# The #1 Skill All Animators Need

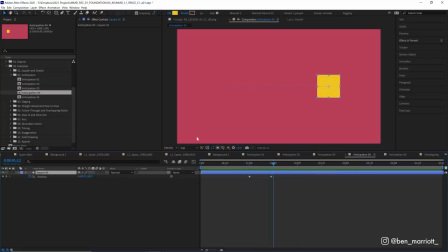7:46 And because we're only moving on one axis the x-axis horizontally we can separate the dimensions so if we right click position and click separate dimensions and we can delete the keyframes on the y position property and doing this is just going to make this a lot easier to see and work within
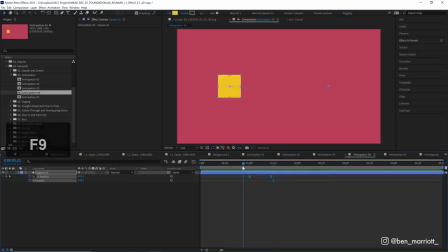8:00 the graph editor now let's select these keyframes and it's amazing with f9 just so it's a little bit smoother and we have something to start within the graph editor typically what i do is select the first keyframe copy it and then paste it a little bit earlier and then on that second keyframe
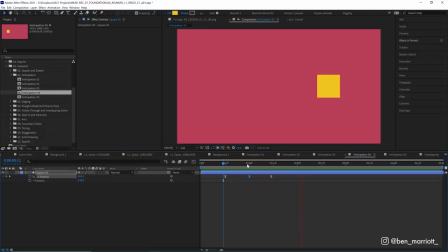8:13 just nudge it in the opposite direction if we play that back we've got a bit of anticipation now we can go into the graph editor and really smooth it out we can extend these handles so the easing is a bit more severe and a bit more noticeable there that's looking much better and
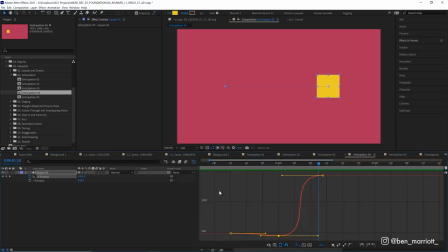8:30 i'm in the value graph editor because well really it's my favorite and you can change the speed graph editor down here and to me the reason i love the value graph editor so much is that it's just way more intuitive for me at least. It's easier for me to imagine the motion going in one direction than the other like this line is rather than in the speed graph where it only shows the speed.
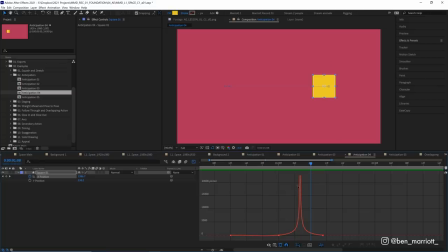8:49 If we just look at the speed graph we have no indication of which direction our shape is moving or really any indication at all of how the value is changing in this property. We just know that it's moving very fast at this point. Now I know some people who prefer the speed graph editor and that might very well be you and both are important to get familiar with because they both have their strengths but whenever I get the chance,
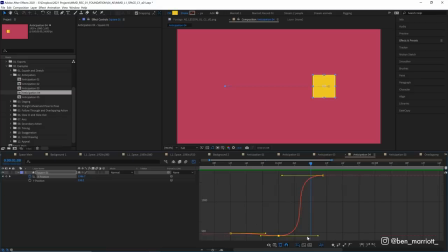9:09 I almost always prefer the value graph editor. And really the first thing I do when I get into the graph editor is to just smooth things out. And most of the time, unless you want something super snappy in your animation, something like this, you want these curves to be nice and flow into each other. You don't want any sharp angles. Now here, the anticipation, although it moves back a fair bit, is kind of subtle.
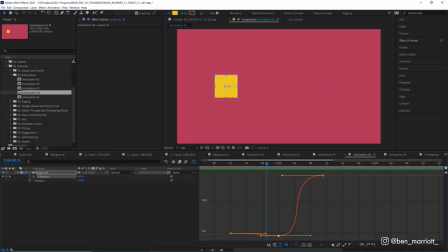9:29 If you really want to anticipate a move, you can make it hold a lot longer in this position. And we can do that by just increasing the handles a lot here. so it hangs in this state for quite a while before slingshotting into the right position and you want to
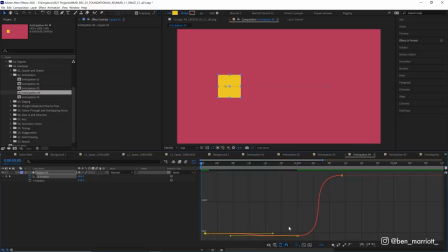9:41 drag this first keyframe back here so our anticipation is taking almost three times as long as our main motion here but by doing that we can build up the energy a lot more before we go into this main motion now our square spends a lot of time hanging in this one position at the left here and that's fine we want it to stay around there for a long time but I think we want
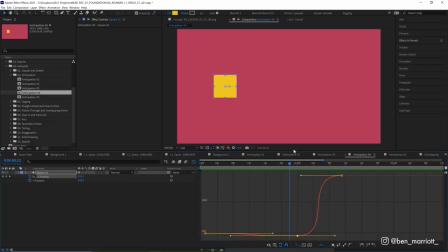10:01 a bit more motion during this period and to do that we can just put these handles at an angle Let me increase the size of this so we can see that a bit clearer.
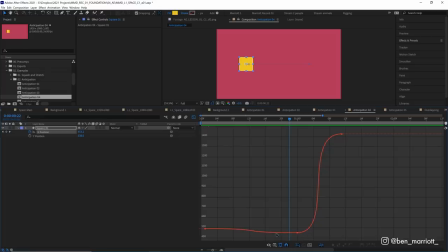10:08 You can see how this area of our graph is very flat. But if we just angle these handles, bringing this one up a bit and this one down a bit, even if our angle is straight, it is ever so slightly increasing. So that way we keep everything in motion, even as it's building up that energy at this extreme position.
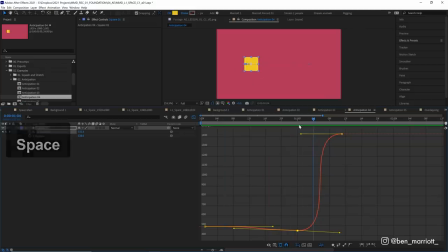10:24 It's not just hanging in space when we get to its, you know, extreme anticipation position. And sometimes to add anticipation, you don't even need to add a new keyframe. You can just do that with two. So let's get rid of this first keyframe and straighten out this handle. So now we're just moving from left to right. But if we move this handle up, it's going to make a tiny motion to the left as well. And here it is really quick.
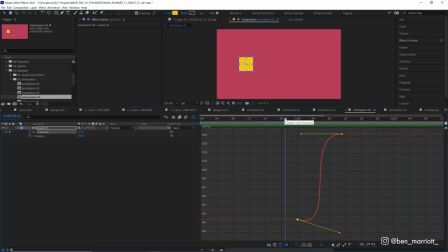10:44 It is just a little bump. And sometimes that's all you need. The reason why I would often do it with an extra keyframe is that because if we look at this motion in the graph editor, we don't ease into this first motion here. There is a sudden acceleration. And because this is just a few frames, you don't really notice that.
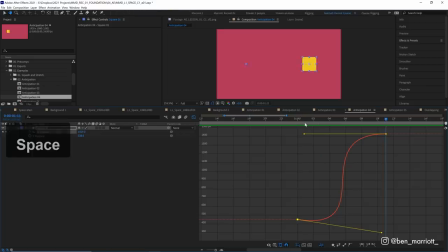10:59 So the smaller and faster the motion, the more you can get away with adding some anticipation just on a few keyframes.
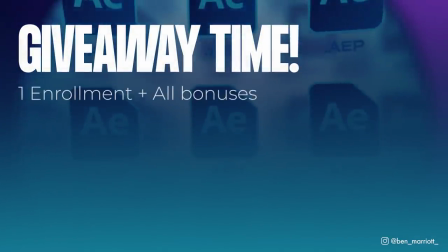11:05 Now for the giveaway details. I'm giving away one enrolment with all of the bonuses to enter.
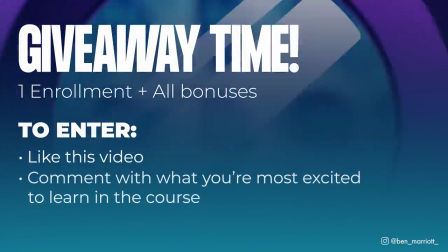11:11 Simply like the video and comment below with what you're most excited to learn in the course.
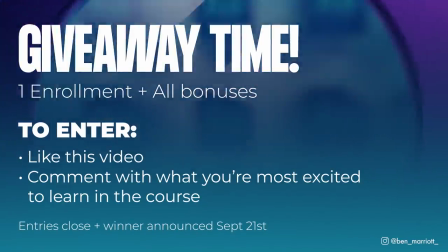11:16 The winner will be announced on September 21st. Good luck. You also don't have to add anticipation on the same property that your main motion is in.
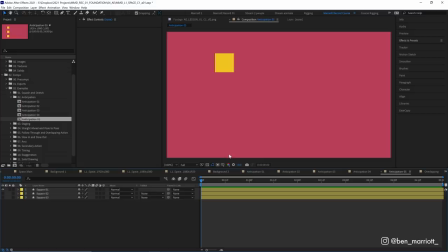11:24 That is often the most obvious place to add it and it works most of the time, but we can spice it up a bit by adding it to other properties. Here we've got the same motion going from left to right, but the anticipation isn't on the position, it is on the rotation. So there's a bit of rotation, but importantly, it is rotating in the opposite direction. It is building up energy by moving in the opposite direction.
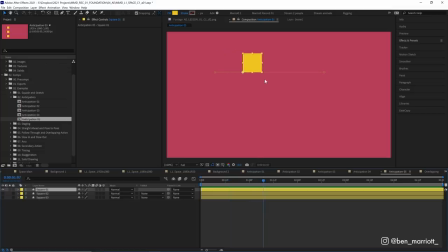11:43 And then as it starts to move across, we ease out of that rotation and we ease into the position animation. On the second example, we're animating the shape's path. So the shape is deforming with some anticipation and the anticipation still works.